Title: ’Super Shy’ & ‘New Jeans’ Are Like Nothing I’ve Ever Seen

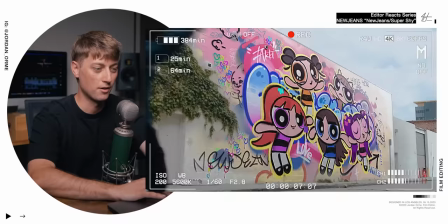[8:01]
A new animation style, newspaper, transition, they fly off the newspaper into this billboard,
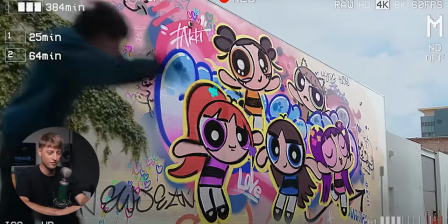[8:08]
And then they're also doing this VFX graffiti that animates and then they even
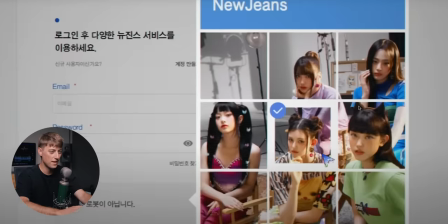[8:14]
sell it by having somebody Stay in front of it and they do the frickin select all images with new jeans
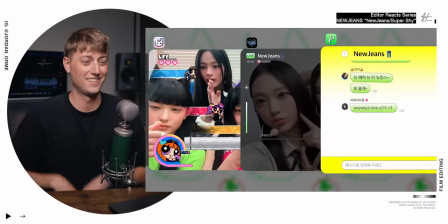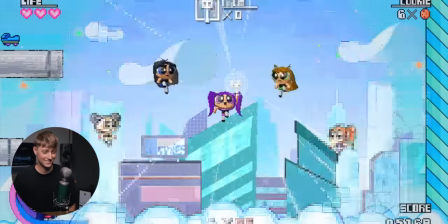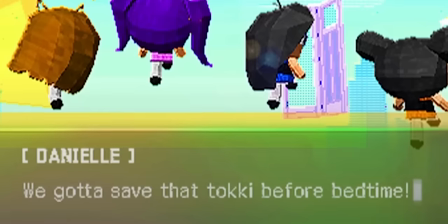[8:36]
This song is so good too Okay, so Daniel said we got to say that talking before bedtime and talkie is I think the Korean word for bunny So it looks like that's their mission as the new jeans power cuff girls
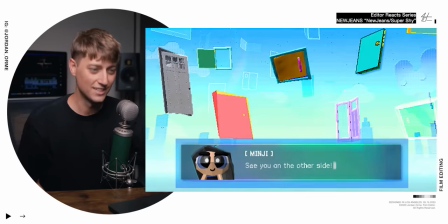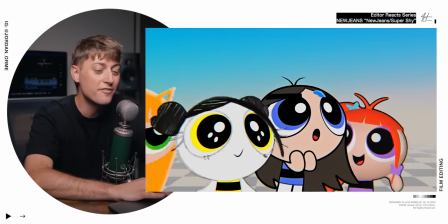[8:54]
Wow, they're in a bunch of different animation styles. And they even have the checkerboard floor like it's an animation software. This is crazy.
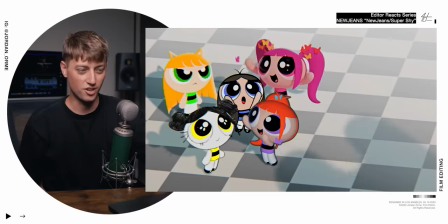[9:09]
Butterfly changing color as it goes.
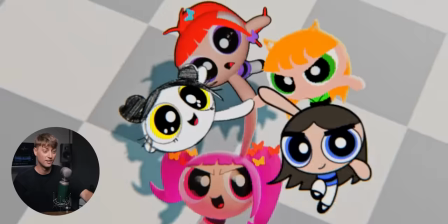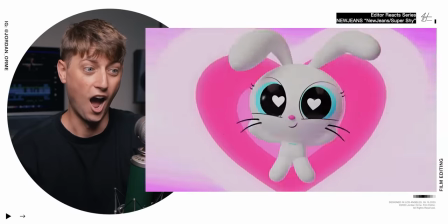I feel so seen. Look at that. They're showing the process of the animation.
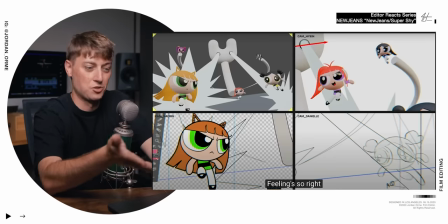[9:29]
I don't do animation, but I mean, I look at screens like this all day. So this is crazy.
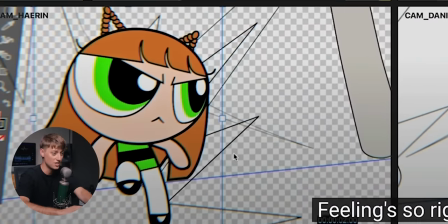[9:34]
You've got like a pencil drawing and then just it looks like a 2d PNGs And then they start rendering it out in 3d here And then you get
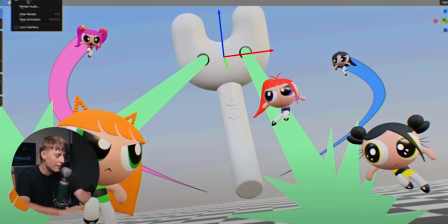[9:43]
like the pre-render and then you get the full render They literally say render animation up in this corner and then it renders that is so
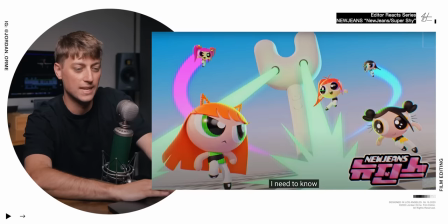[9:57]
And then they transform the like light stick bunny, which was trying to kill them with laser eyes
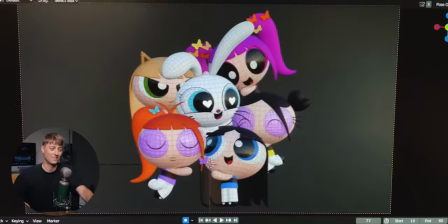[10:04]
into a cute button about that this
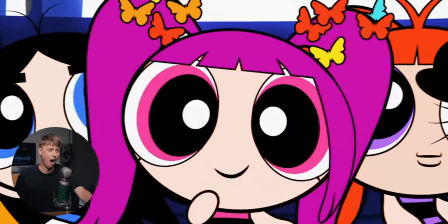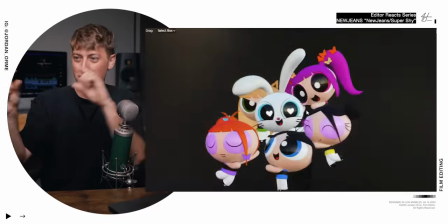[10:17]
video is crazy a freaking animator film there's their their dual monitors that's like me just like yeah I put that in the video I didn't have my phone so I was holding up a hard drive it just matches so well the zooms to the you and me
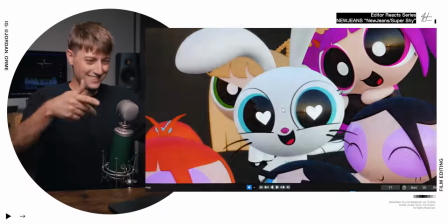[10:36]
oh the
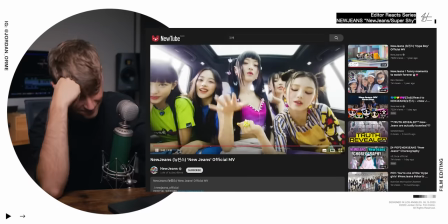[10:44]
i transition to it's so edgy they're just like not trying and because they're not trying it's so cool that is the definition of cool just don't try
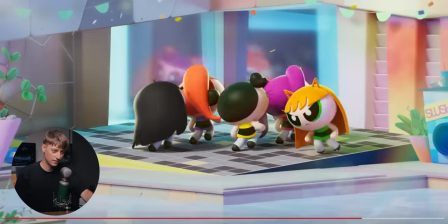oh and then a buddy is watching in their room so i'm a buddy like i'm watching in my room so then I'm a buddy.
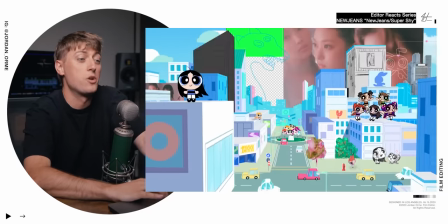[11:10]
This video is nuts. And then they got the like weird bear drawing from the first videos from OMG.
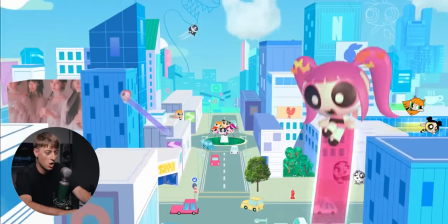[11:17]
The amount of work that went into this shot alone where they just are replacing trees.
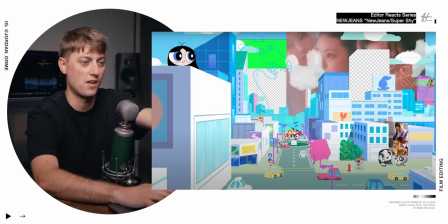[11:23]
They're building buildings. Different shots of them are shown up.
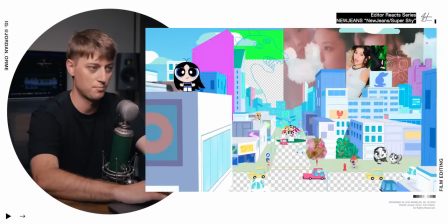[11:29]
The clouds are bunnies.
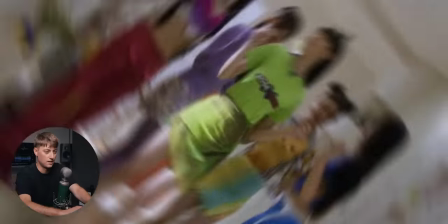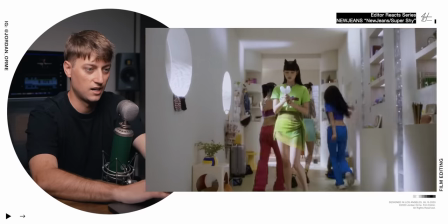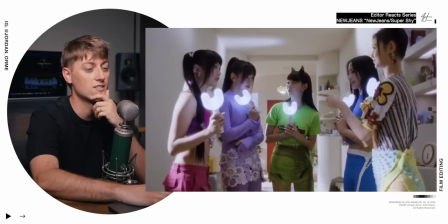[11:44]
The jump cuts are kind of funnier.